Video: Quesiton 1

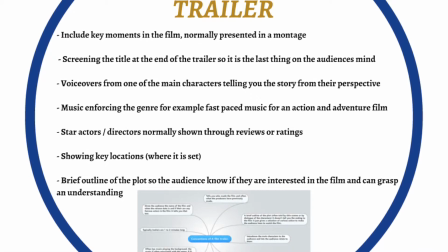[0:00]
Trailer and genre conventions only make up a subgenre of conventions as a whole.
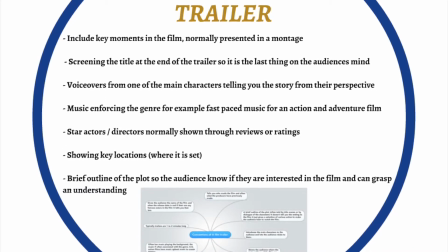[0:05]
They are connected to a meaning which viewers can relate to.
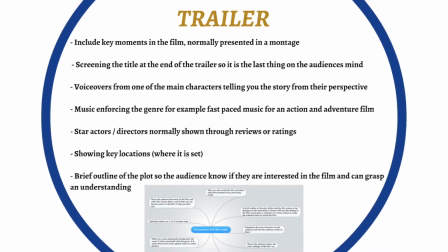[0:08]
Trailer conventions include key moments from the trailer without giving crucial information away.
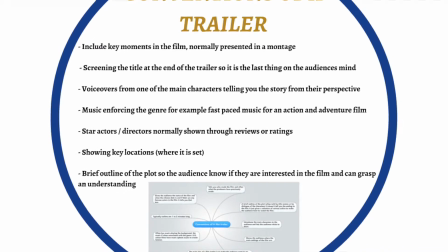[0:14]
The title is not usually shown until the end of the trailer, voiceovers, and many more.
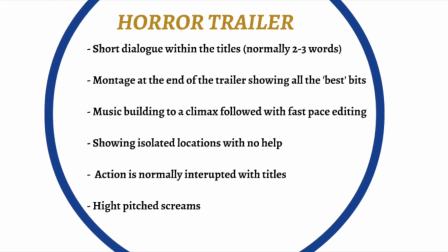[0:20]
Horror trailers include conventions such as montages, dramatic music, and high-pitched screams.
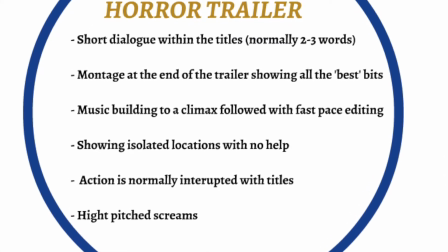[0:26]
They are intended to create a specific atmosphere. As for horror, it would be to make the audience scared and on edge.
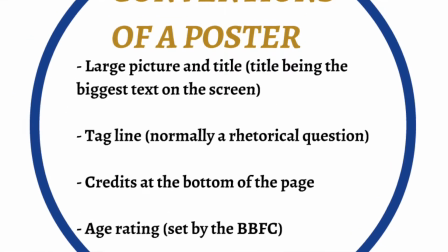[0:33]
One convention of a film poster is having a large main image in the background.
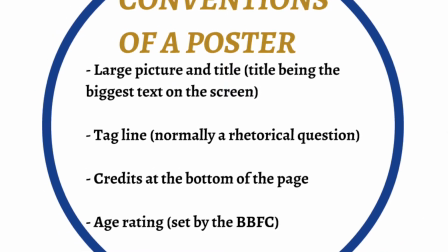[0:38]
This image normally contains a main character or an iconic prop used, for example, a chainsaw, knife, or gun.
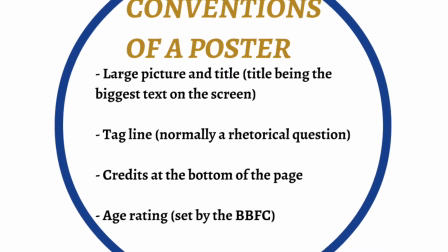[0:46]
Other conventions include taglines, release date, and colours such as red and black.
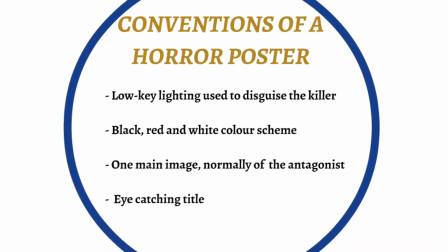[0:52]
Horror posters tend to include conventions to make audiences feel on edge.
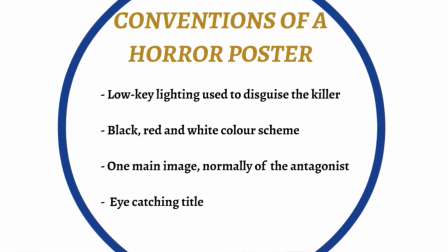[0:57]
These would include uncomfortable images which use violence or dark colours.
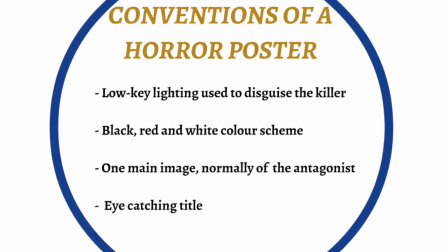[1:01]
A common convention of horror posters include a close-up of an eye.
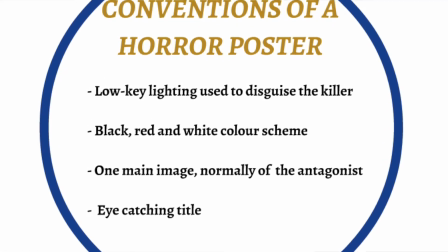[1:05]
They are used as a point of focus as audiences assume the poster is literally staring you in the eye.
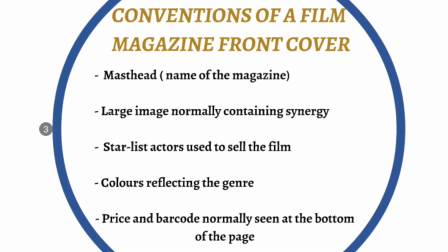[1:12]
Conventions of a film magazine front cover include a large image, tagline, reviews from critics, and more.
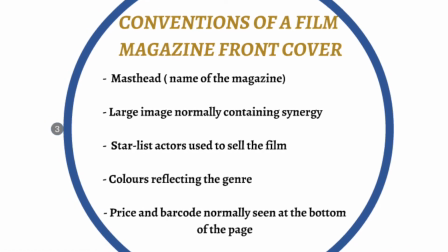[1:18]
The conventions help the magazine to be eye-catching for the audience to engage with as well as sell the film.
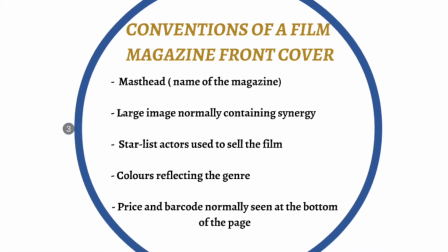[1:25]
Bold colours associated with the genre, for example, horror with red and black, are used to identify the genre.
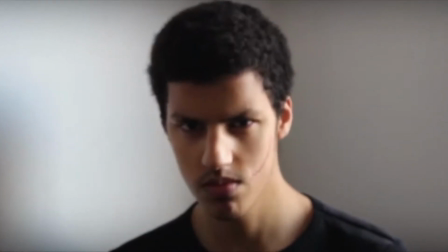[1:33]
One of the main conventions we have adopted for our horror trailer was the use of a voiceover.
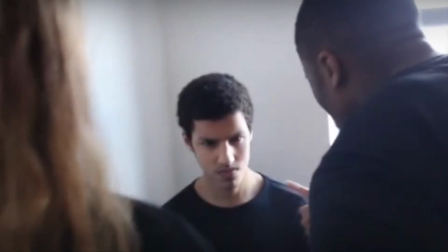[1:38]
This is included in the opening to introduce the audience to the main character.
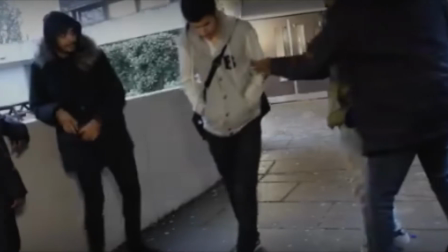[1:43]
This effect shows Kane, who is the main character, emotionally describes his pain as well as viewing this physically.
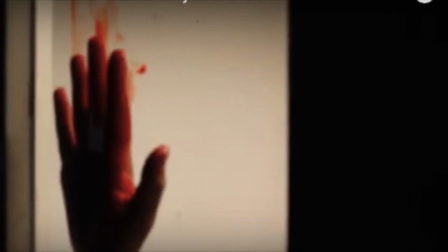[1:51]
Another convention we have incorporated is a montage of shots showing key moments from the film.
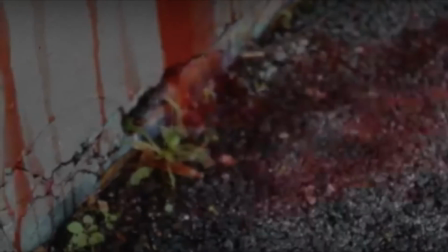[1:58]
Including this gives us an outline to the viewers of what to expect within the trailer.
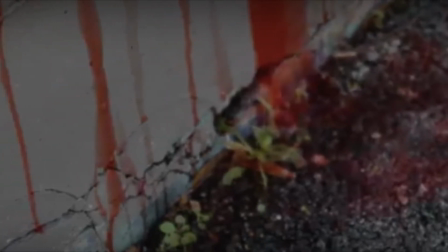[2:03]
It also leaves audiences on edge as they do not see the outcome of these situations.
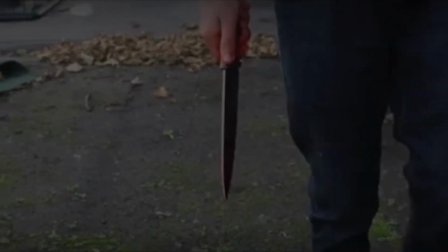[2:09]
Collectively as a group, we decided to include a montage so we could enhance the genre of horror by using blood and dangerous weapons.
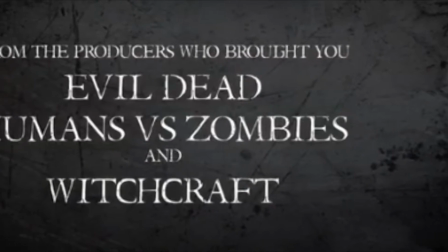[2:17]
Titles was an important convention I believe we needed to include.
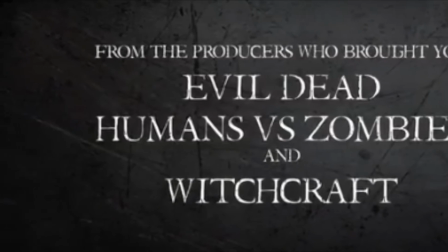[2:21]
Having these throughout the trailer allowed audiences to understand the storyline as well as promote the film.
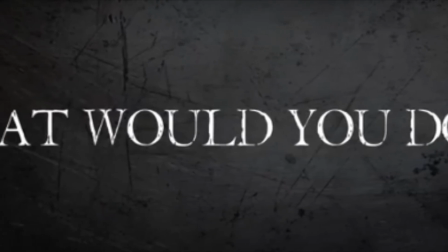[2:28]
Short phrases such as "What would you do?" engaged audiences to play an active thinking role when watching our trailer.
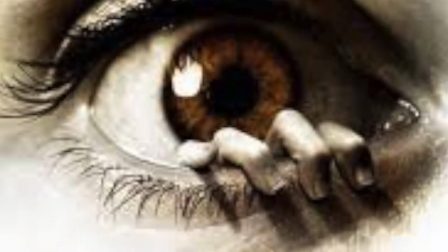[2:35]
One convention we have repeated in our film poster is the use of an eye. Many film posters such as The Eye, The Return,
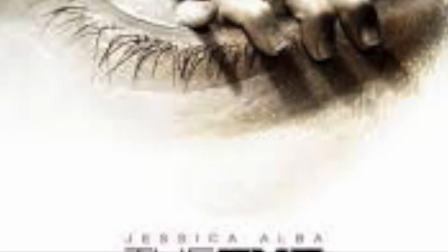[2:43]
and The Skeleton Key follow this horror convention, allowing me to take inspiration.
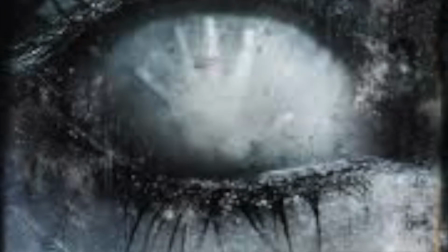[2:49]
The reason behind using an eye is connected with the killer.
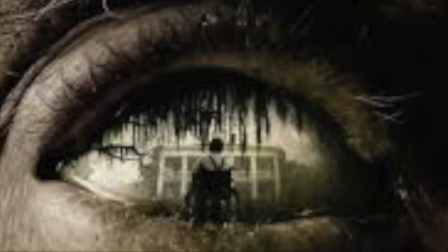[2:52]
Due to the no emotion the antagonist feels when performing these killings was the motivation behind the bold black colour in the centre of the eye.
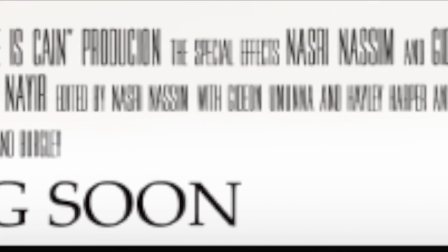[3:01]
Having the credits at the bottom of the poster is a common convention.
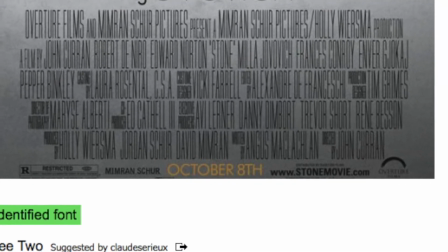[3:06]
Most horror posters include these credits with a small particular font called B2, which I took from defunct.com.
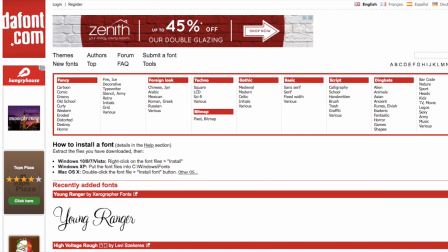[3:13]
A convention I have challenged is including the release date.
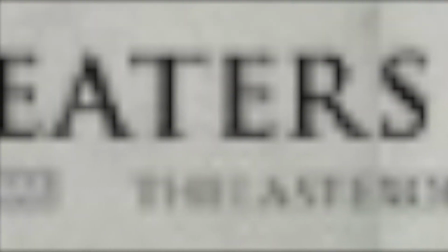[3:17]
The reason behind using coming soon is to carry on the suspense from the trailer onto the poster.
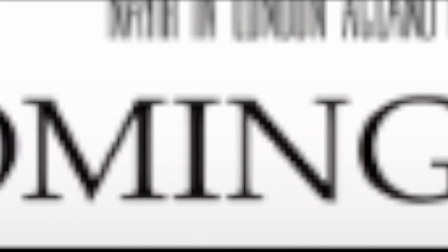[3:24]
As well as this, it engages viewers as they want to know when they can view the film.
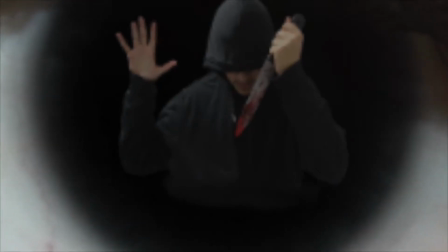[3:29]
One way we have incorporated the theme of isolation is having the killer trapped within the eye and by himself.
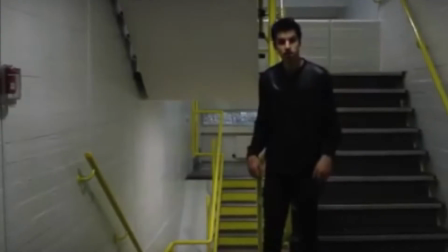[3:36]
For the trailer, most of the scenes shown the antagonist by himself or either being pushed away from society by his peers within the school.
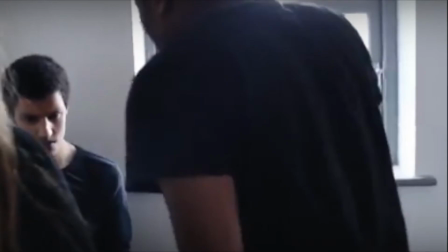[3:45]
We have also shown the theme of violent abuse travelling in a circle.
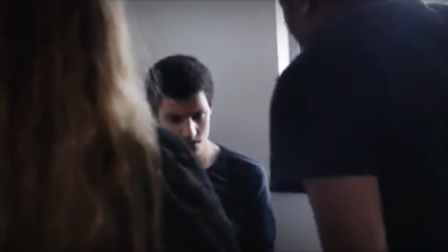[3:51]
We started off showing the abuse Kane received when he was younger, to him inflicting this violence on the victim.
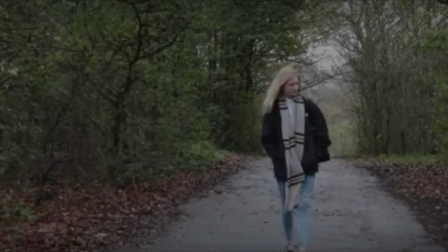[3:57]
We have used locations in our trailer which conventionally follow horror films,
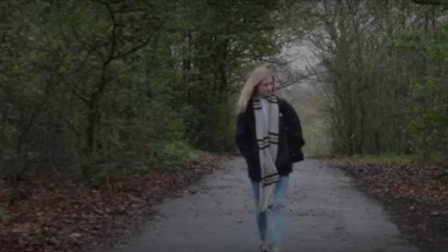[4:02]
for example using a deserted park to emphasise the importance of not having people around for safety.